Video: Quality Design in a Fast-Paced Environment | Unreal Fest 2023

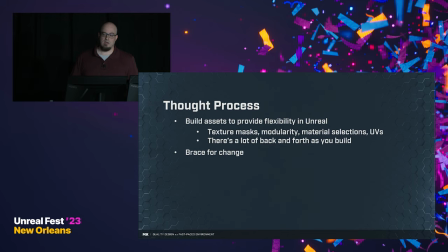248s
I could have a really good conversation with my producer throughout the whole process. I could have a really good idea for where they might be heading with this. But ultimately, things change. For instance, a couple weeks ago, they took one of the environments that we had done,
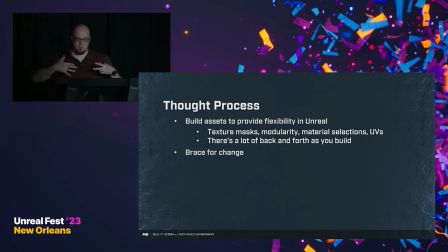262s
and they did a water overlay with fish swimming through it and made it look like this environment was inside of an aquarium. And I can guarantee you when I was first concepting this environment out and building it, it was not running through my head if they were ever going to put it inside of an aquarium.
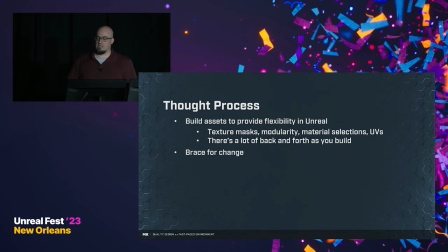278s
But that is an example of how these things can be used in creative and innovative ways that furthers the ability of our producers and directors to be able to tell good stories.
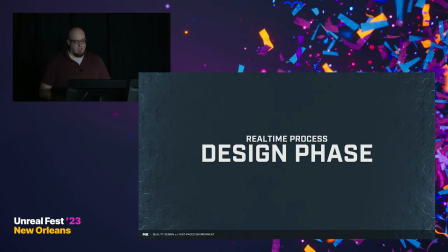290s
So now this gets to our design process. And the very first part of that is gray boxing.
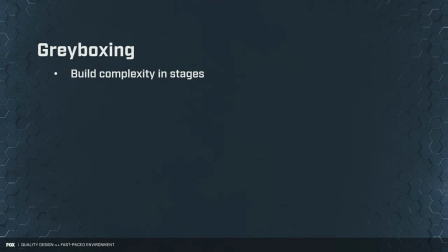294s
So now, as we go through these stages, each of these stages has a very particular intent. And so with gray boxing, we're gonna be building complexity in stages. And this stage is all about showing form. I'm not trying to show the final thing with this.
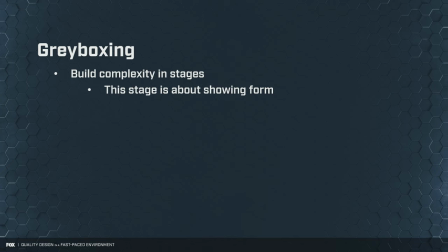310s
It's really just about figuring out what this space is going to be. And so to help out with that, I wanna keep things rough. I don't wanna get into fine level of detail modeling. I want to keep things pretty rough. I want to focus on the shape. I want to focus on the silhouette.
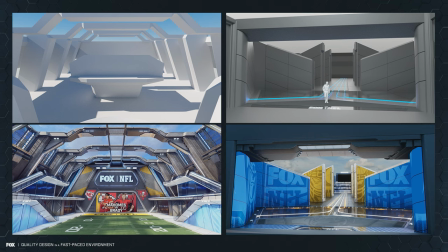326s
In this example, you can see a before and after from when we were doing gray boxing to the final inside of Unreal. And for the one on the left, that's our hanger environment. And for that one, we really didn't have much of an idea for what we wanted this thing to be.
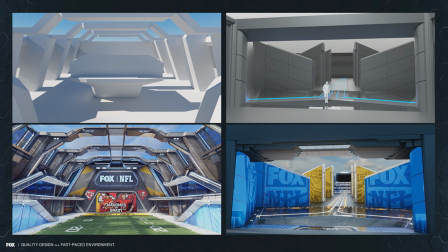342s
And so keeping it loose was a really important part of this process so that as we were going through and making creative decisions, we could start building this up into what it eventually became. Now, this other one on the right, this is our ins and outs environment. And when we were starting off with this, we had gotten a design package for NFL 23.
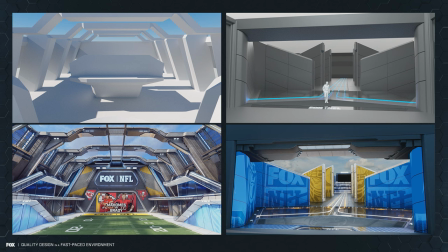362s
And one of the style frames that was in there, we thought would make we could riff on it a little bit, and it would make a cool environment. And so we had a little bit more of an idea for what this one would be. But we still wanted to get in there, do a gray box of it, really kind of make sure that we were getting everything set. But that way we could build this thing up in stages and make this the best that it possibly could be.
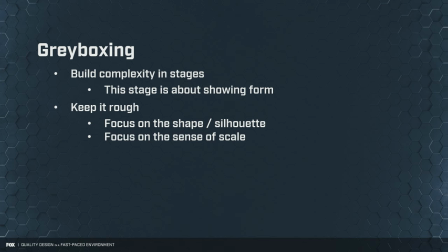383s
Now as we're building these, like I said first, we want to focus on shape and silhouette.
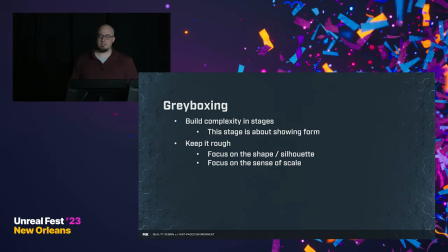388s
But we also want to focus on a sense of scale. One of the things that we get asked a lot, this isn't just for environments, it can also be for AR elements, is they want us to take these elements and they want them to be super big. We want to, especially when you're out in a football field, make this thing massive, make this thing huge.
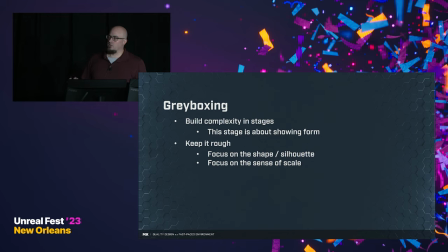404s
But typically what we end up doing is we take a logo and we just scale it up and it's like well That doesn't actually feel big though And so how can we design these things in a way where these these elements actually communicate scale?
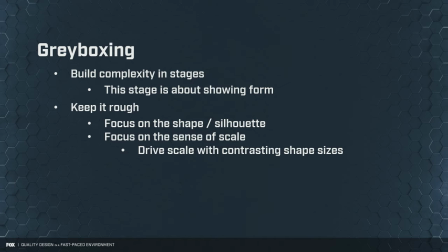417s
So one of the ways that we do that is by driving scale with contract contrasting shape sizes So this cube for instance how big is it no idea?
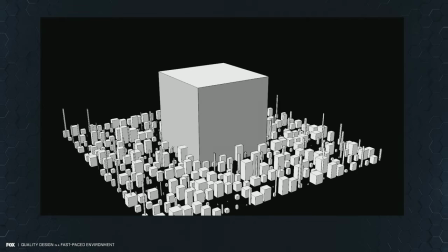426s
But if we start putting other shapes around it now we start having a a contrasting collection of objects where this shape in the middle, this is now communicating a sense of scale.
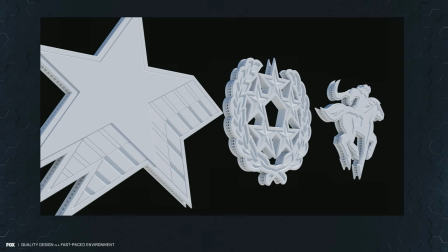439s
And so to put that into practice a little bit, when we were designing for USFL, now you can't really take a logo and change the silhouette of it, but you can play around a little bit with the depth.
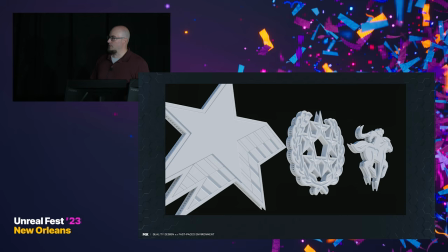448s
And so that's one of the things that we were doing with these logos to try to communicate that sense of scale. This isn't always something that you can do. It's definitely something that I like to push us for, to strive for.
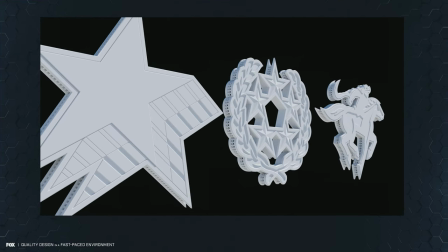460s
But this does take a level of intent. And so when possible Going routes like this I think is a really good idea
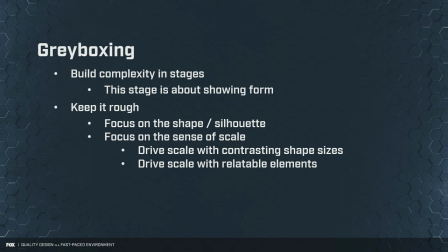468s
Another way that we can drive scale is with relatable elements
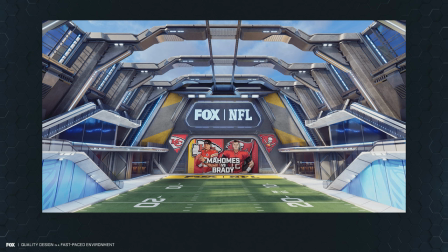472s
So in this environment going back to our hangar environment that we saw before those staircases on the side There wasn't what weren't just a cool design feature But there was something that we were very intentional about putting in there to help communicate scale
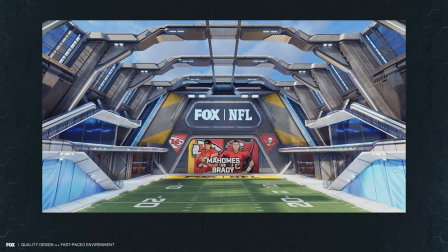485s
Now as we're walking around even just walking around and sitting in this room right here there's a lot of things that start communicating scale inside of my mind, even if we're not consciously thinking about it. It could be the stairs that lead up to the stage.